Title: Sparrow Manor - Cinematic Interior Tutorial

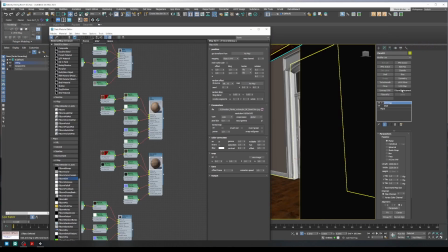[24:37]
So I just changed plans and got another Megascans material and added that.
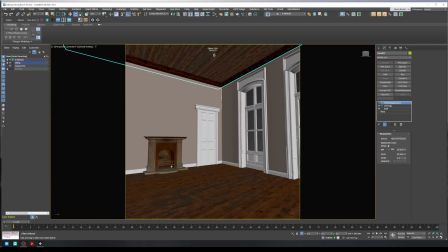[24:45]
A different, similar to the floor, similar tone, but just a bit different boards.
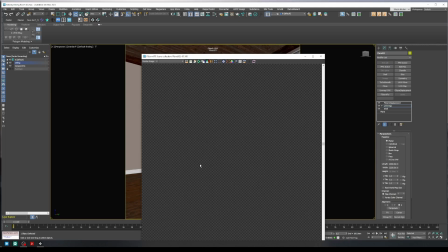[24:51]
And I just added that to the ceiling. I wanted the ceiling to disappear, you know.
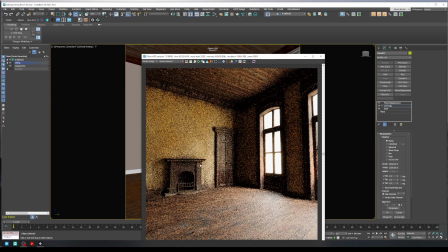[24:57]
I wanted it just to be dark and, you know, not as noticeable.
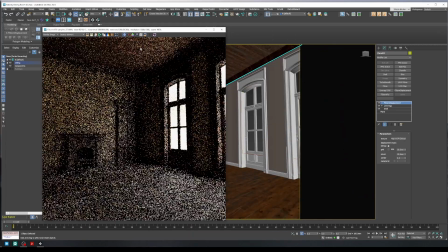[25:02]
When it was that light colored, I felt like it drew your eye there.
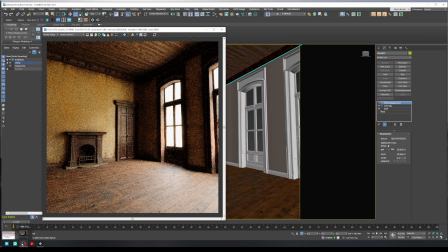[25:06]
This has got this sort of feeling like the paint's fallen away, or it's just in decay.
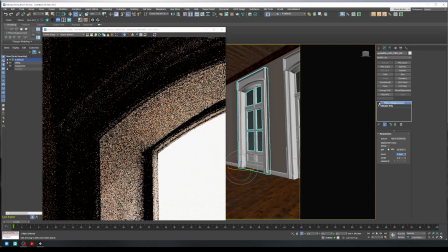[25:15]
There's me still unhappy with those windows.
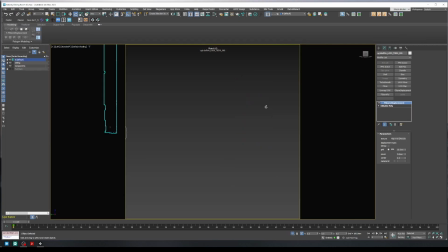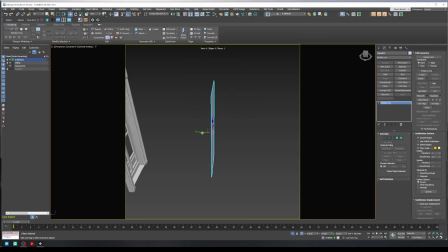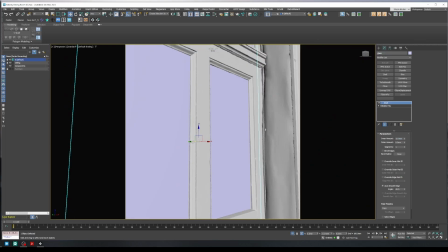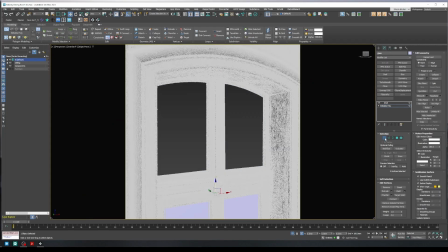[25:35]
And here I'm adding the glass to the windows. There was no glass before this.
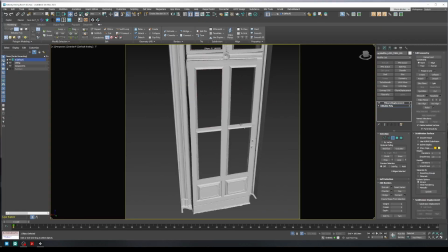[25:41]
So just doing a plane, I was trying to position it.
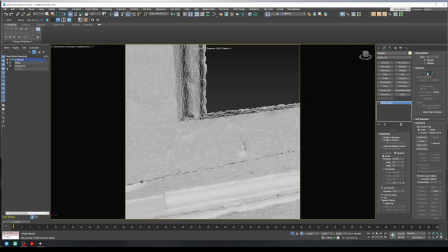[25:47]
Now these are obviously scanned windows, so they're quite bumpy, and I was trying to think about like how to align the glass in the right place,
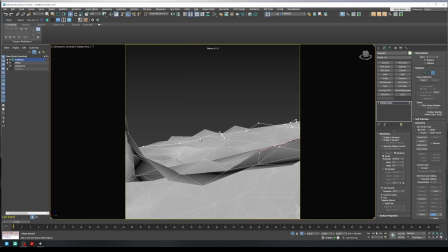[25:54]
and I went down this little rabbit hole here.
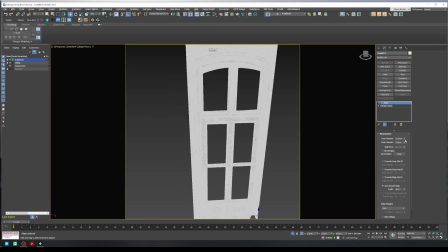[25:58]
Could I make the splines from the edges and create those into solids, and in the end it was just not worth it.
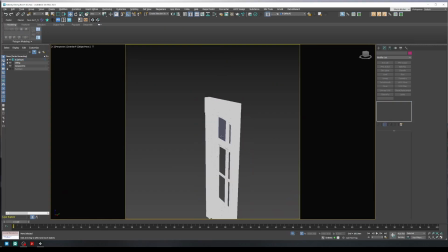[26:07]
Just a plane with some thickness worked the best.
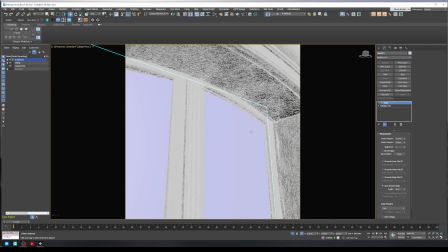[26:11]
But I thought I'd just leave it in to show you that like I go down many rabbit holes,
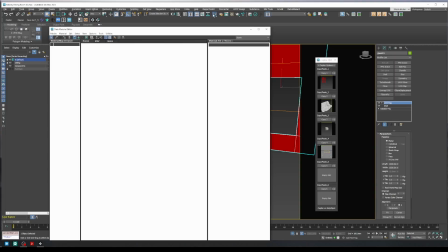[26:16]
do the wrong thing, and just backtrack, go with the simpler option in the end.
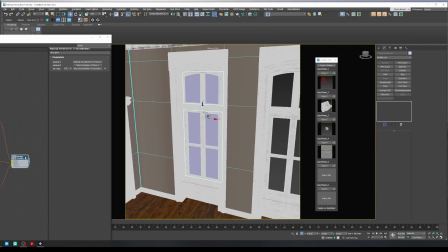[26:21]
This would have probably not worked out well anyway, so. And plus the window, it's mainly because the windows were not in plane.
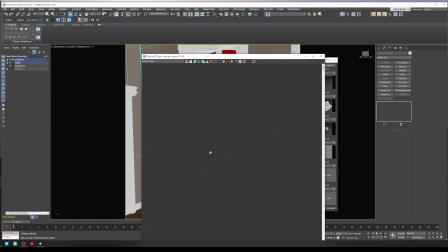[26:30]
As you can see here, I have to push these top ones much further back.
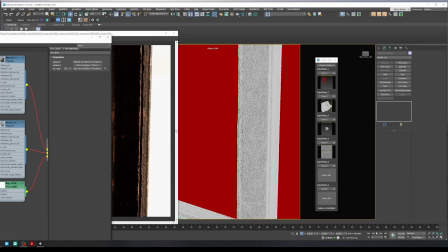[26:41]
And this is again me just bringing another material in from another scene. This is like a window with grime.
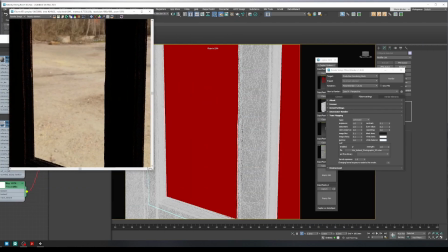[26:48]
It's like a window from an industrial scene that I had made. I'm just leveraging those things to move quicker.
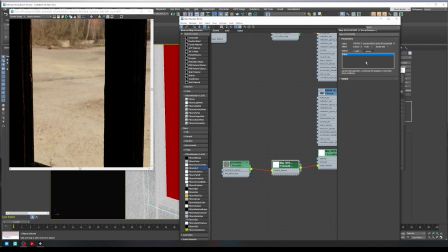[26:58]
So it's applied there. You can see the ribbed. So I just go take that off because we want plain glass.
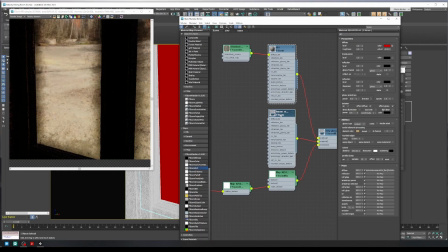[27:07]
And here I'm blurring the tone mapping so you can actually see the glass. So
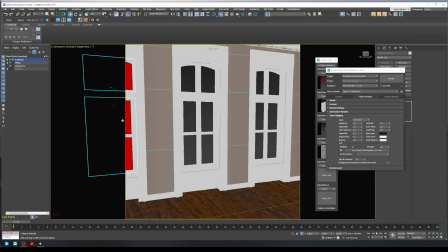[27:15]
now it uses this is a distance texture, so it goes off the window edge.
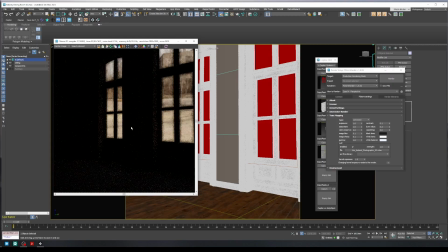[27:21]
So I just had to add that as an object into the distance in the mix.
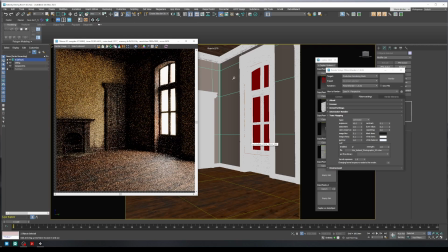[27:30]
And then I have the other two windows, and they'll be the same.
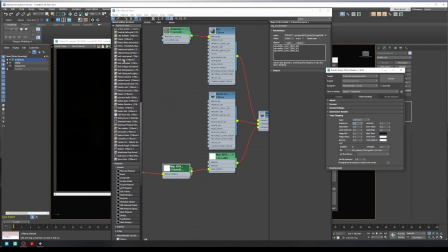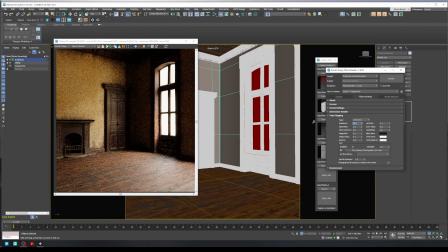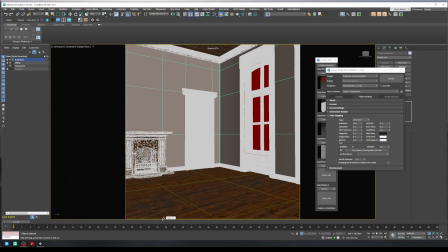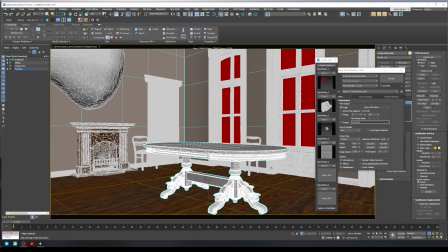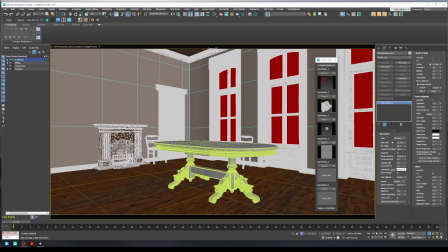[27:54]
And then this is when I realized the classic with
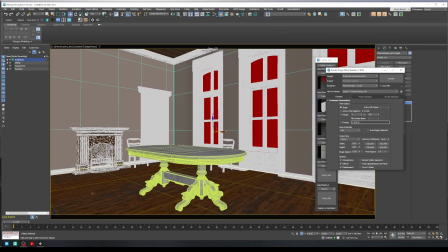[27:58]
we're having all the light pass through like solid, real simulated glass is just not worth it.
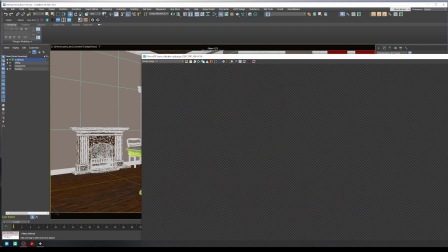[28:04]
So I've got this, the glass, which is just like ignores the calculating through the window, the fake glass material.
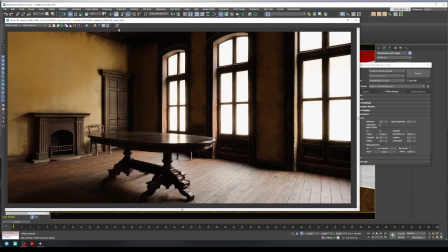[28:12]
It just saves so much render time. You cannot tell the difference most of the time on a window plane, so I always swap out those.
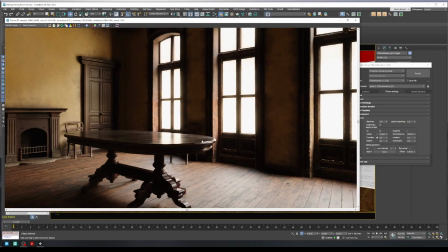[28:21]
Unfortunately, when you use that material, you can't see through it, which is a real pain when you need to set up at the window, so you have to set them to display as a box.
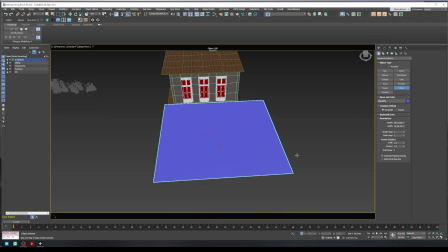[28:30]
But yeah, now we need to add the exterior. So got a bunch of grasses from my library.
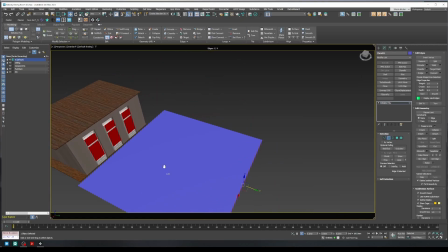[28:37]
I'm just bringing them in and set it up with a forest pack. This is super quick, super dirty.